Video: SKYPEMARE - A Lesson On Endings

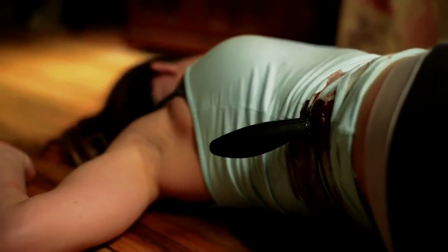On a side note, Allison was sent a video, but the revelation that this was a prank is framed in a way that this was a live call.
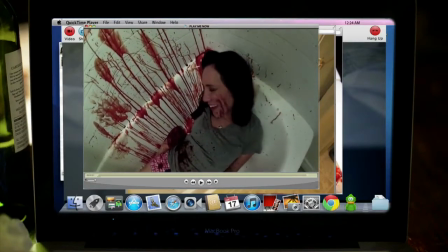Why'd you blink? Why not just stop recording if you didn't want to stuff up?
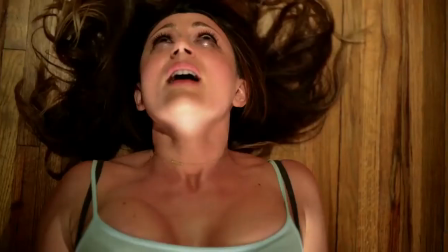Also, emergency services find no signs of disturbances and retreats.
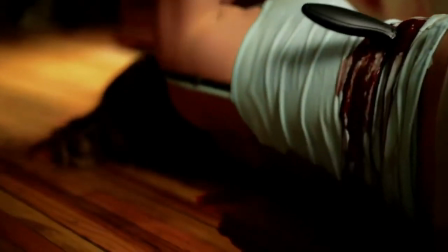I'm sorry, ma'am. Ma'am, there's no disturbance at that address you have. Everything appears fine.
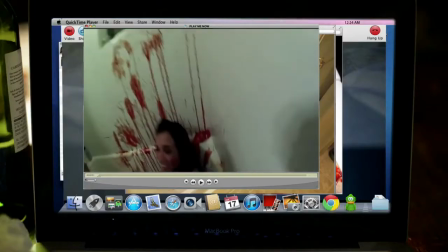Are you sure you gave the right address?
If there aren't any signs, that likely means that the person is either subdued or worse, dead.
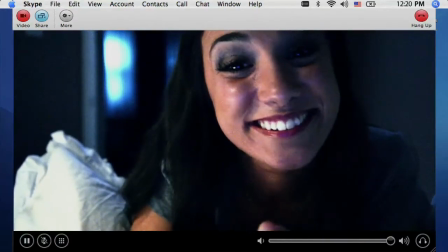You should not be retreating. In the context of watching this short for the first time, you're probably going to be off-put by how it looks and sounds like a high-budget porno.
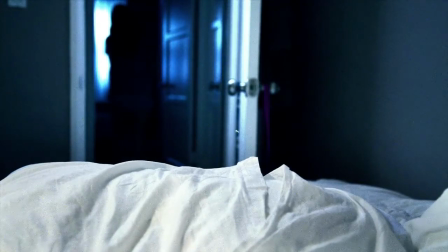You're also going to not feel as involved in the action since the perspective is on someone who has little to do with said action.
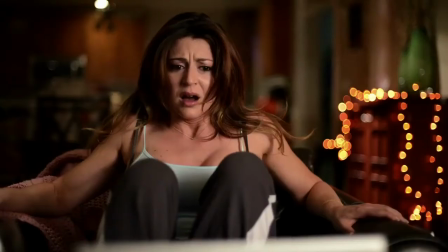In the context of having already watched it, everything in this film feels inconsequential.
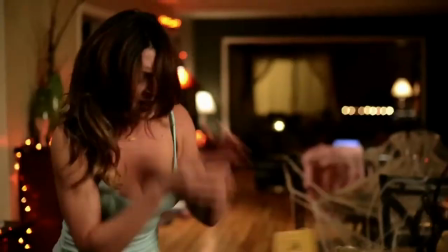In the end, nothing is important because the final actions of the protagonist are independent from the rest of the short.
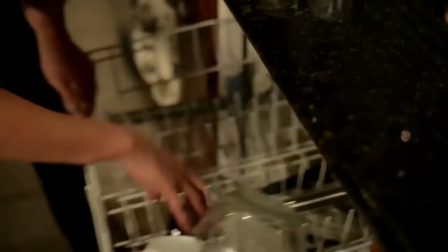Having the context be that she was cutting some vegetables and she was running to turn on some music does little to change the ending of the story.
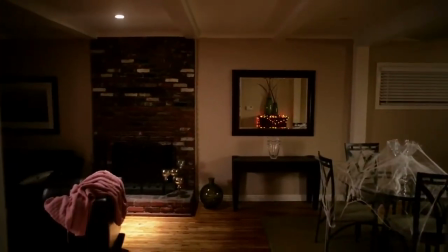I have a theory that John Fitzpatrick came up with the ending first and worked his way backwards,
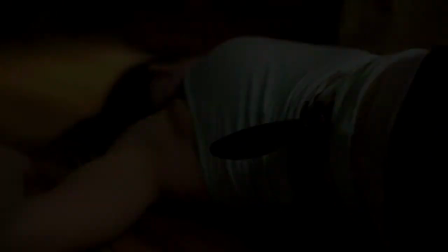simply because the ending is about the only creative thing you'll find in this short. In a lot of horror shorts, you might notice the endings aren't very creative.
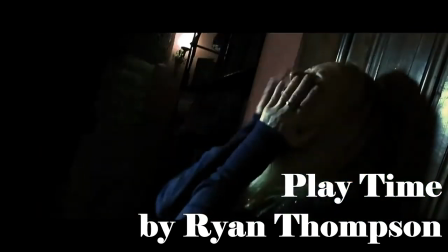This is simply because they don't have to be. The creativity comes from the journey to the ending instead.
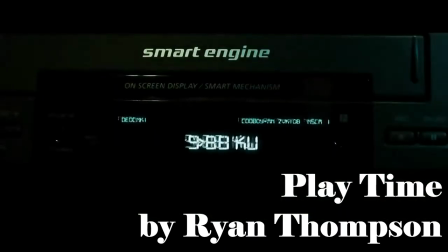Endings are quite momentary that way.
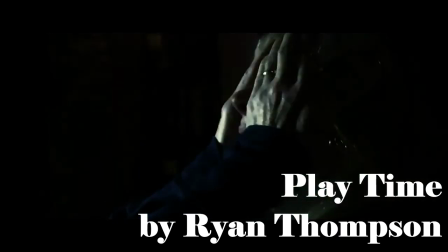When you watch a horror short, you're watching the final moments of someone's life, granted a fictional life, but still a life.
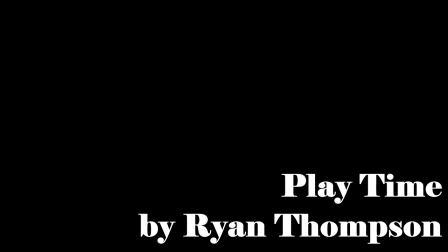How someone died isn't as important as why someone died. It's what I've been saying this whole time.
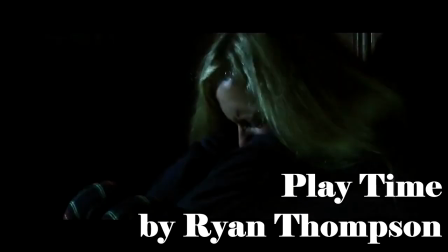Context is the key to everything. It's the secret ingredient to making that perfect horror short. It's not something a lot of people think about.
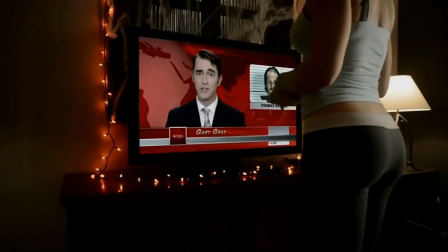So SKYPEMARE is an obvious example of an ending that doesn't redeem a story, but are there examples of some that do?
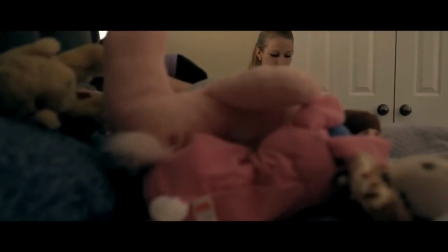Well, let's look at Bedtime again. In the context of watching the short for the first time, it's pretty boring.
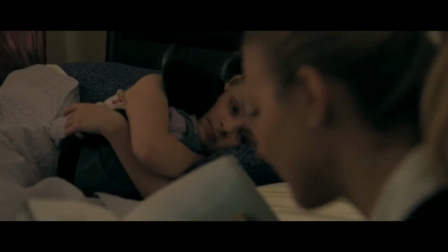It's just a conversation between a girl and her mother. Once you understand that a monster is about to take over the girl's life and kill her mother,
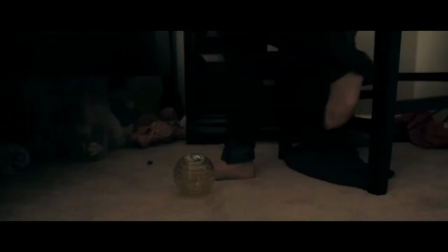every little line is recontextualized to have very sinister connotations.
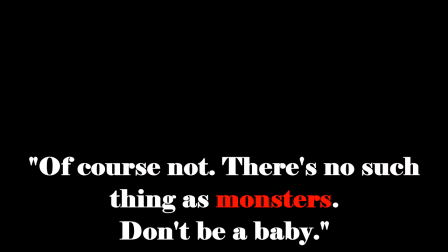Of course not. There's no such thing as monsters. Don't be a baby. Because you won't let the monsters get me, will you, Simon?
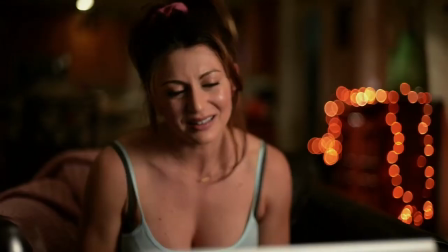And can we stay in bed tonight? I don't want a repeat of last night.
This is in stark contrast to the scene I brought up earlier in SKYPEMARE.
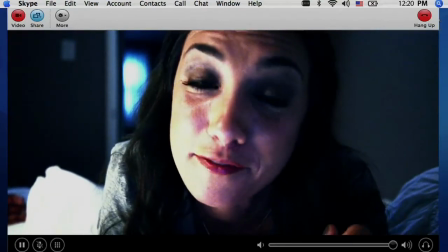The Skype conversation between Allison and Jenna recontextualized.
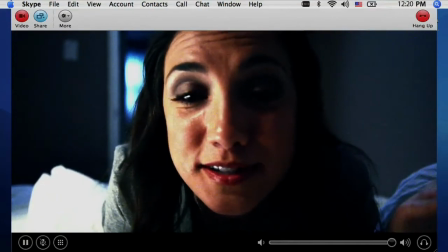It's still two friends gossiping about their love lives, except one of them has been slightly deceitful.
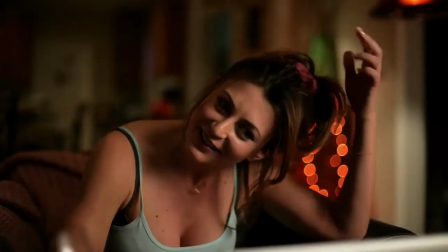Technically, the only lie Jenna makes is that Steve is out, a line that plays a very small part in the actual conversation.
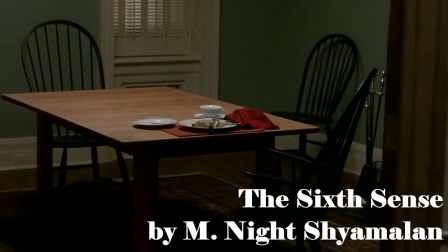A twist ending to a short horror film is a lot like a trap. You have to set it up, trick your audience, and then execute it.
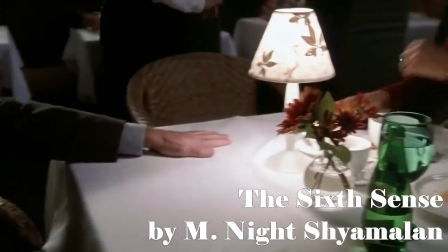The best part of a twist ending is the setup. People remember Bruce Willis turning out to be a ghost in The Sixth Sense, not because of the execution at the end,
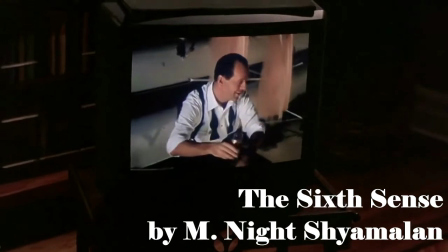but how little bits of information slowly tease the idea that Haley Joel Osment is the only one interacting with the character.
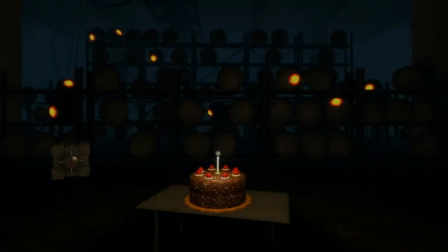An ending is the cherry on top of a cake. If the cake is awful, I can't imagine anyone appreciating the cherry.
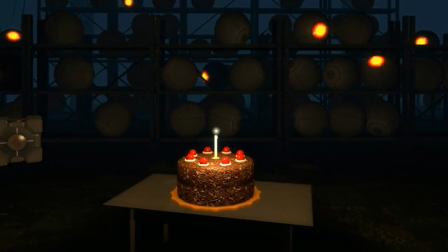When you start with a cherry and decide to make a cake out of it, you might be missing something important.
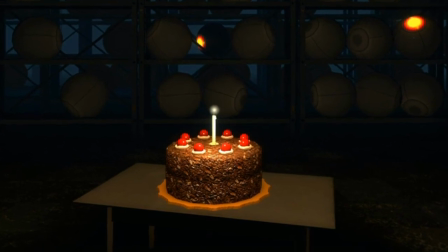Ingredients. Anyway, that's enough metaphors for one day. Class dismissed.